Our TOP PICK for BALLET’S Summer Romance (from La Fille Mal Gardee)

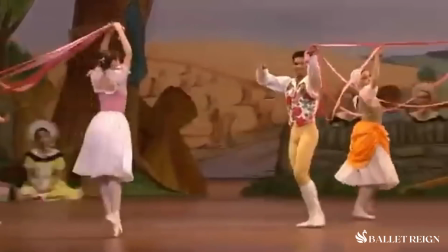Exactly, and that's kind of what is so special about this Pas De Deux is because you can see that unity that is so inherent with ballet in itself.
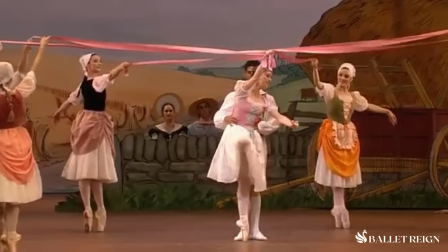Because ballet is a corporate art form, you know, and those ribbons kind of bring attention to that in a very beautiful way.
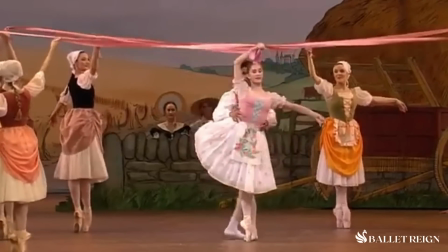It just symbolizes that sort of unity. It's just really, really sweet. Anyway.
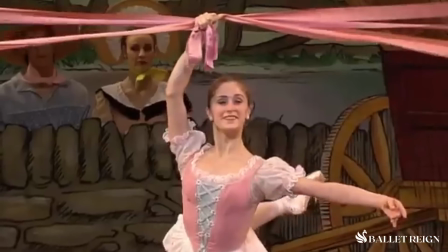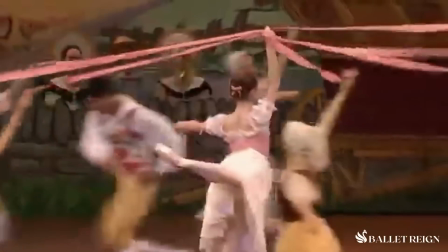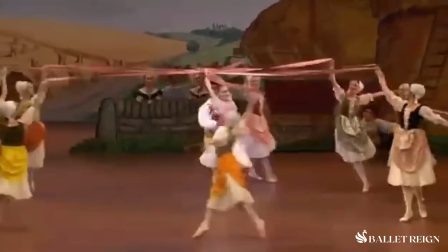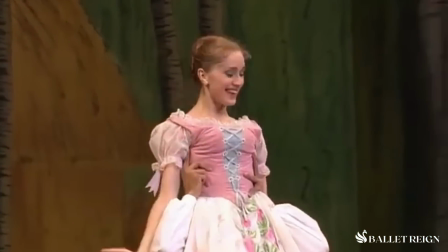So beautiful. It's so perfect.
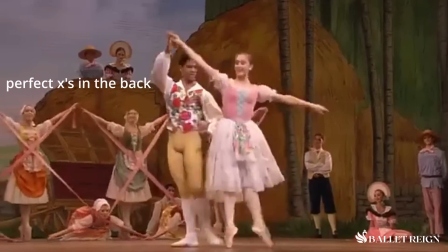Take note of all of the formations that the quarter ballet girls do with the ribbons. Here they make X's.
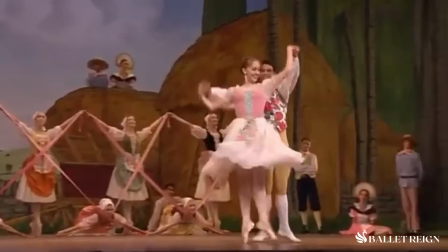Put a pin there. It'll make sense in a bit. Very Ashton choreography. That line when they're here together. You'll see that in the dream as well. It's very, very Ashton.
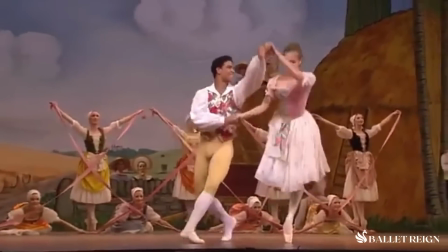So they're just smiling at each other. They're just so happy to be there together with all of their friends around them, supporting them, and they're just so in love.
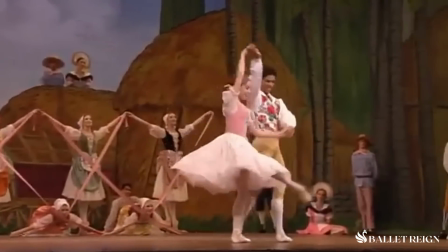You can see that in the way they look at each other and the way they have such genuine smiles. I feel like for dance, you need a lot of different kinds of smiles. Oh my gosh, yeah. This is for our young students out there. When your teacher tells you to smile, it doesn't mean just like picture smile. You know? Like if I were taking a selfie or like a picture with Jordan, I'd be like, you know. But you don't always want that. There are sometimes you have to practice different sentiments in a smile.
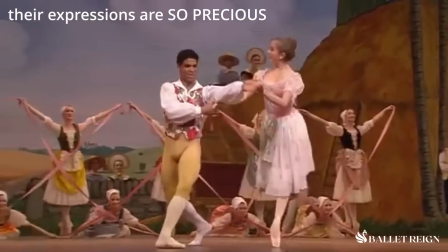Yeah. And as you can see when they look at each other here, it's not a flashy smile, but it's a very sweet, very sunny smile. Every actor or actress, and dancers are part actor and actresses, you need to be practicing your faces in the mirror. You have to, and that's gonna give you the extra edge when it comes to performances. And it's not just how much you show your teeth either. You know, you add a little sparkle in your eye. You can smile from this part of your cheek. You can smile from this part of your cheek. You know, like there's different ways you can smile to convey different emotions and stuff. And a lot of it is just genuinely feeling that for yourself. So practice, you'll get used to it. I don't think it's prioritized enough in young dancers training nowadays,
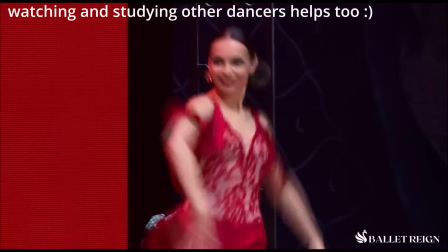but if you really want to have that storytelling ability and that quality on stage
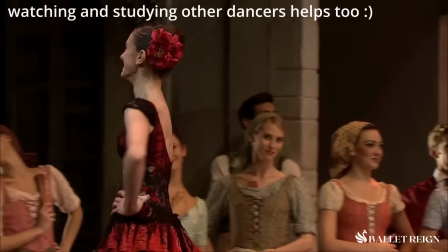that really gets the audience enraptured with your performance and like really bring them along on that story, practice your expressions in the mirror. It'll help you a lot. This has been a PSA.
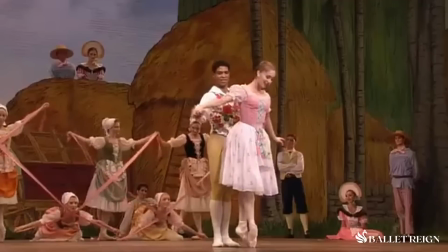Let's move on. Like, even the way she kind of looks down a little bit.
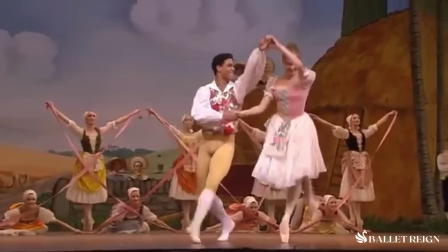It's kind of shy. Yeah. And then she looks up at him like, oh. It's very cute.
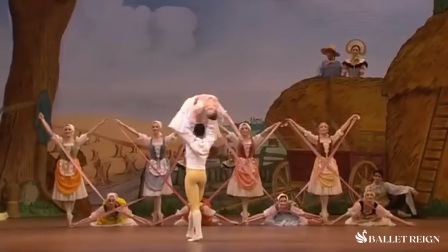I love that lift there. Gorgeous lift.
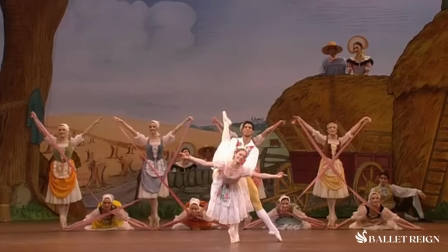And at the end, very genuine, very welcoming, you know, it's very sweet. Another thing I want to highlight here is just this lift here. It's just a lift that looks so circular, and there's something that's different when you go up into that lift and it's just like a static position, he turns you around and puts you down,
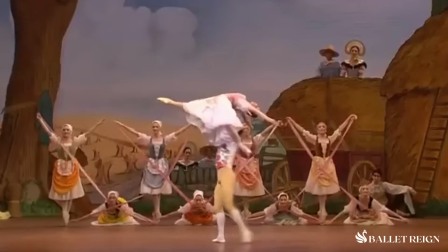then when it's a whole circle. So he caught her momentum going up, and then she followed his momentum by not just holding that leg at the same height the whole time, but she kind of drew that line in that circle with her foot. It's really beautiful how she does it.
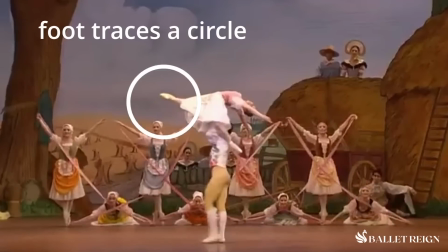You watch this foot. Yeah, she brings it down. It's not just she holds it until she gets to this corner and then comes down. Yeah. She follows this and she's already coming down.
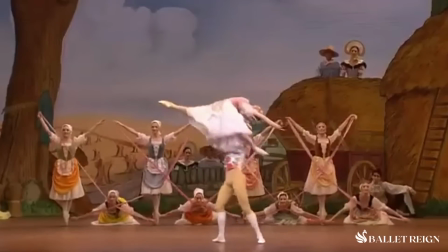Yeah. And it makes that lift look connected, and it makes it feel overall just easier. And Carlos lifts her like a breath of air too. It's not like a shoot up. Yeah. It was like just a woo. It was a float. Yeah. It was a float. Carlos was one of the best dancers ever.
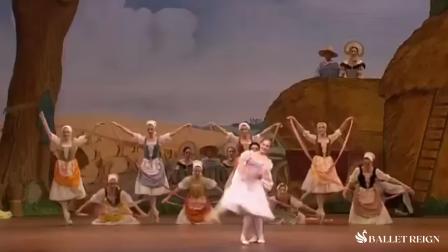Yeah. Marinella too. And so putting them together was absolutely magnificent. Just makes sense.
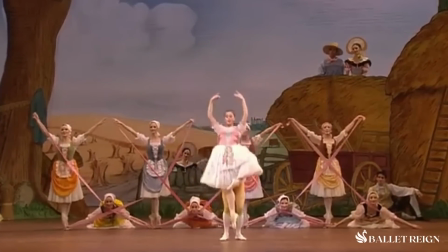Oh, beautiful.
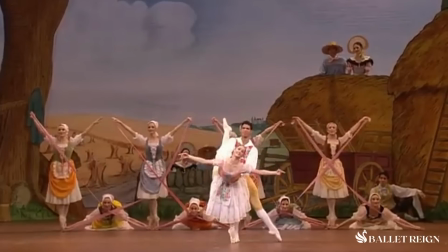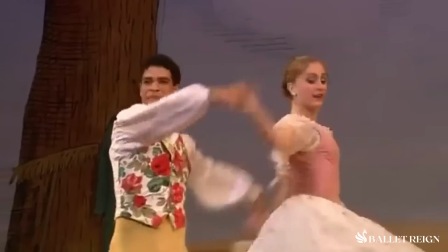Again, such simple choreography, but it's unique.
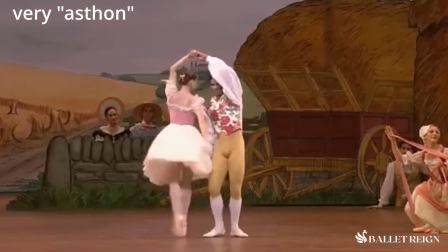These little looks, Ashton uses this a lot in his choreography.